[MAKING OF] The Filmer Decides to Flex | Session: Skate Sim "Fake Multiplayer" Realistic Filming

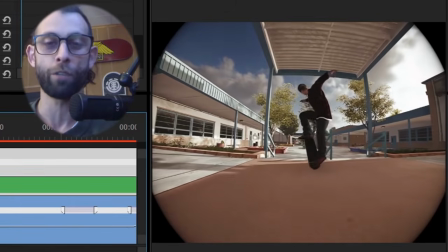And this is why we copy paste keyframes in session before exporting our clips.
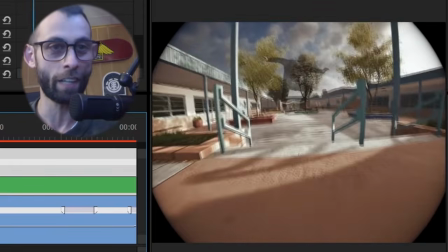This is exactly the reason why.
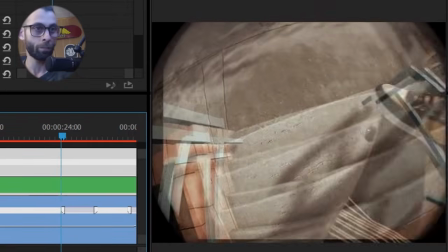But we just need to move forward a tiny bit, and we can already start seeing it sort of fall out of sync.
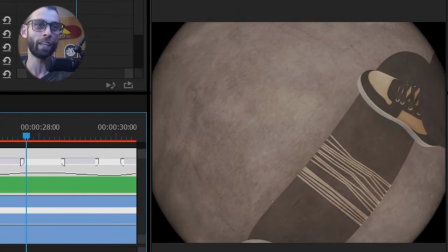It becomes this sort of hazy, kind of dream-like skating on top of skating situation.
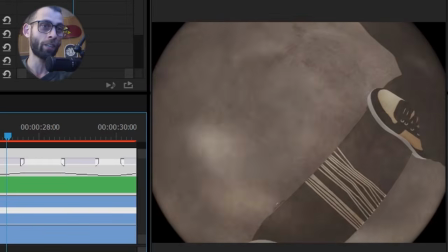And we see how the cracks don't line up perfectly.
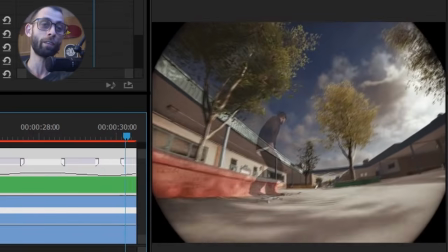But here is the inconspicuous moment where we can wipe away the filmer's clip and leave the skater's clip full screen.
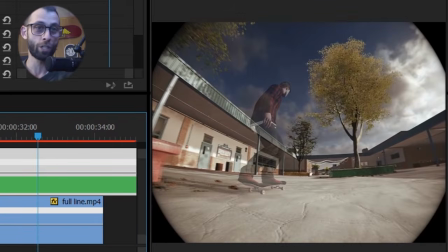And again, somehow, by pure sheer luck, everything is perfectly synced up. You can see how the tree is perfectly lined up, but as you can see,
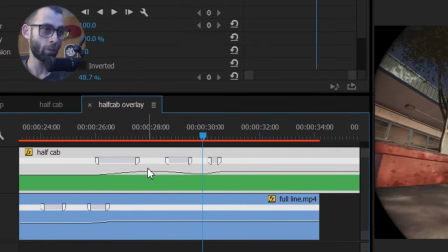this curvy line here and this one below it, this is the speed. So I'm bringing the speed up over here. We're at like
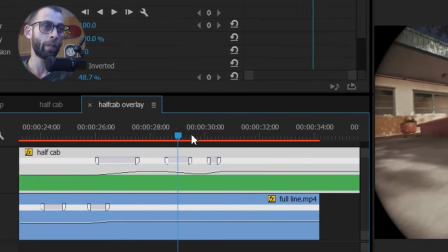164% speed as we're rolling away, and we bring it back down to normal speed, then we bring it back up to like 150.
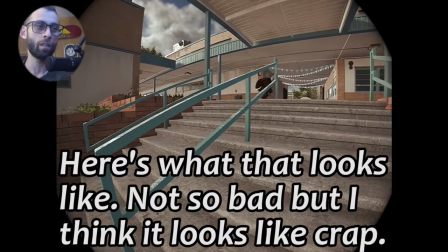So messing with the speed this much means that it's gonna look
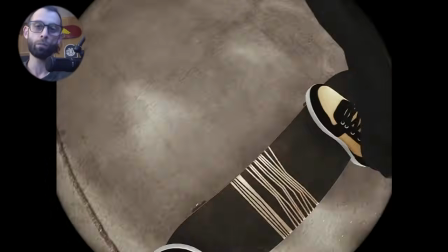very janky when we bring it back up to normal speed, all right?
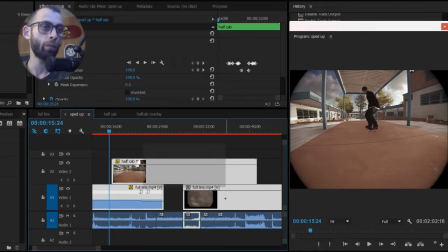And that is why we have to split it this way.
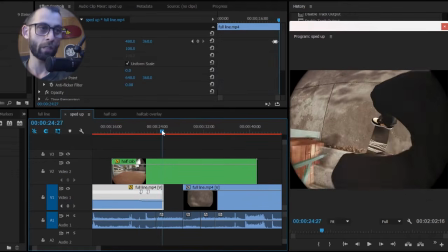So we have this clip, the skater's clip, that plays up until we don't need it anymore, right?
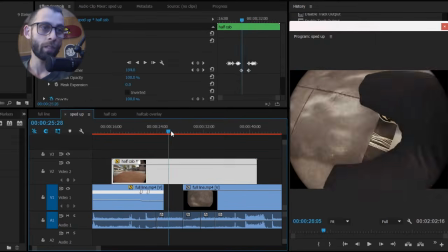When we see him roll off screen, then we cut the clip off. Then we keep this one at its regular speed and we have it play naturally.
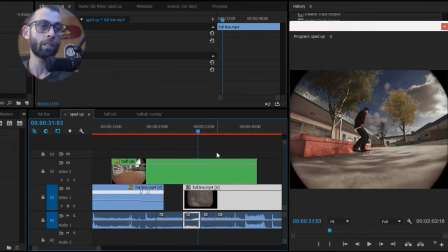And then when it is best for us to do so, we start playing the skater's clip again and we do the thing, all right?
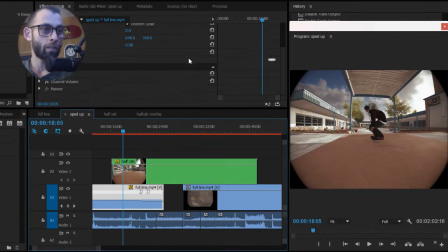And what thing exactly am I talking about? It's gonna be this right over here. the mask path.
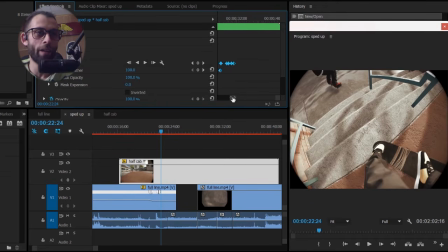This was a trial and error gauntlet.
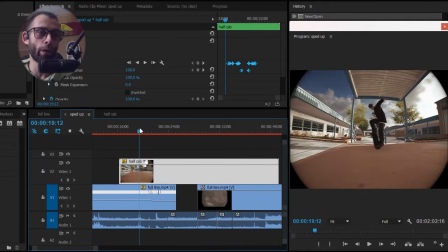All right, and it was fun the whole way through, but man, was it arduous. All right, so here is what it looks like without further ado. Right now we're looking at the skaters clip, all right?
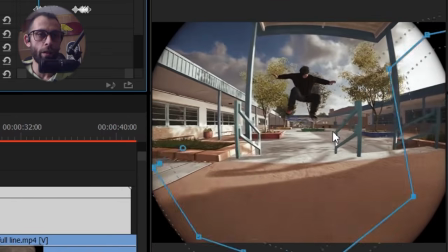And as the filmer starts looking down, then we tuck the skater into their little corner,
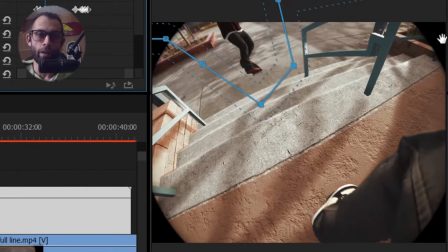and the bottom part, the major part of what you see right now, is the half cab clip right here,
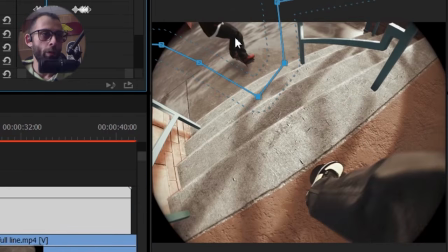all right? And as we move forward, we keep the skater tucked into their little corner,
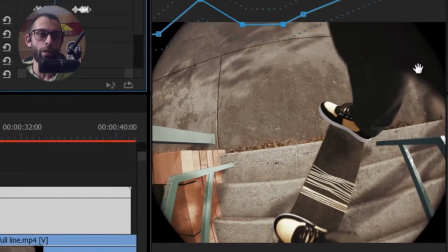and as they ride off screen, we just wipe away the clip entirely, to the point where we actually cut it off.
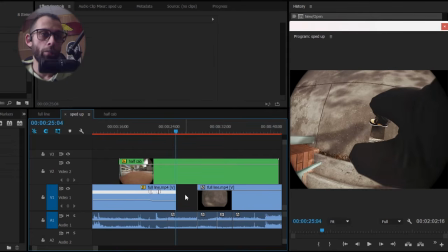We don't need to have that clip rolling there anymore, and we start playing the clip again when it is pertinent for us to do so,
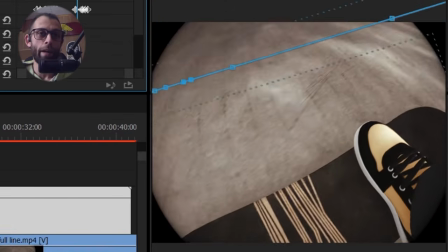and simply wipe the clip away as we pan the camera upward to look at the skater.
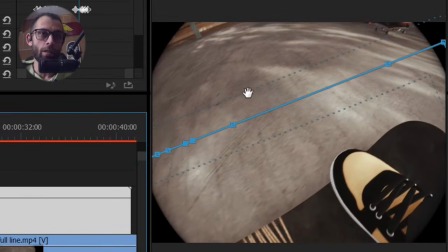And that's it, Bob's your uncle. And you can see this little dotted line, this is the feather. So if we bring this down to 0, then you will see the actual line when we wipe around.
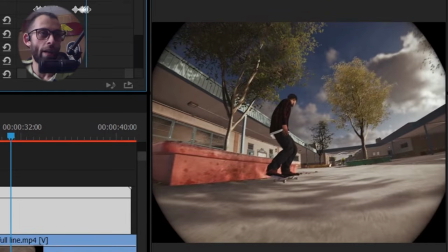You see that? So it's really important to have a really big ass feather.
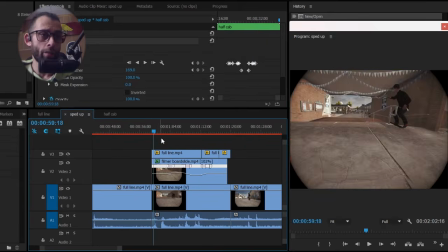That's it. Let's take a look at the board slide, because it is a work of art.
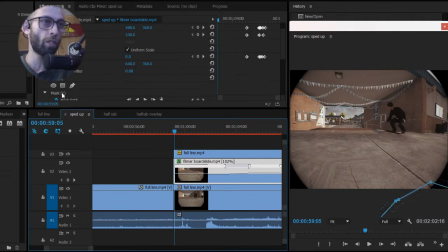Let's give it a quick overview just to take a look at what that mask do, you know?
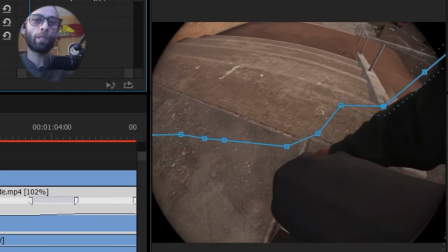So slowly creeping in the filmer, but still watching the skater's clip in major part.
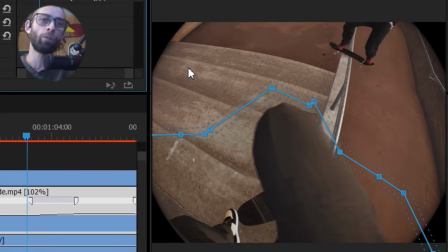Micromanaging the arm, micromanaging the leg over here.
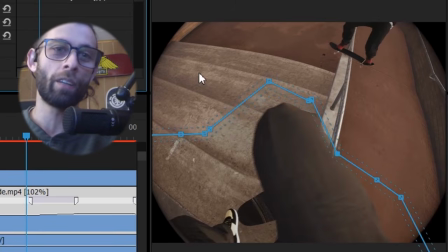So frame by frame I had to cut out the leg, and the reason for that is because if we look just under the sheets,
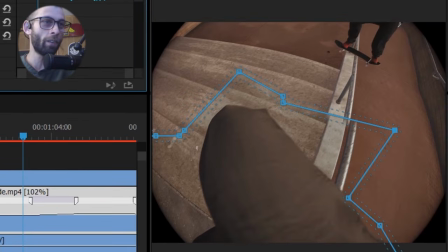you can see how the rail just doesn't line up properly. You can see that it just sort of splits in half, so between the two clips, which aren't lined up correctly.
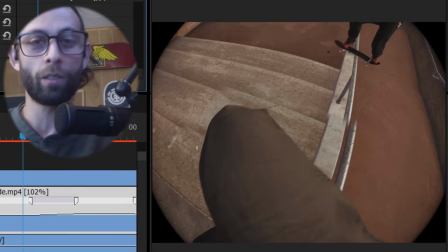And that is because we messed with the camera work a little bit too much. We readjusted it a little bit too much between the two clips.
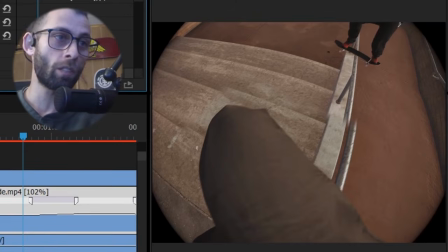So I knew that I could fix this using the mask by just micromanaging this way.
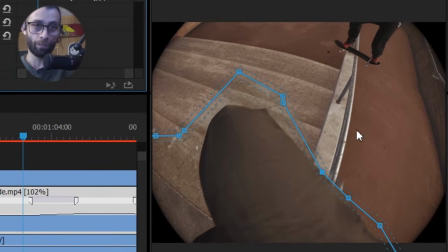So I went ahead and did it. Just wanted to show you that little tidbit there.
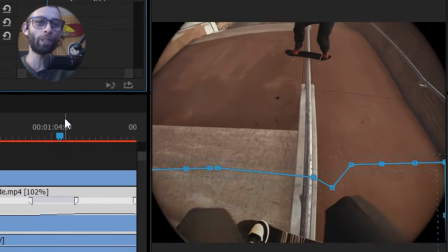You can see how all of this is just holding together with duct tape and tie wraps at this point.
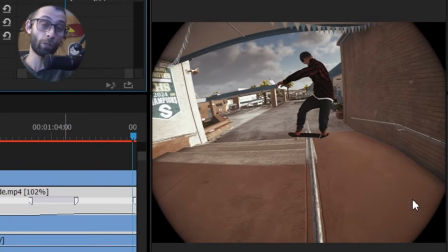So now we're watching the skater's clip full screen actually. You can see the mask is completely off screen.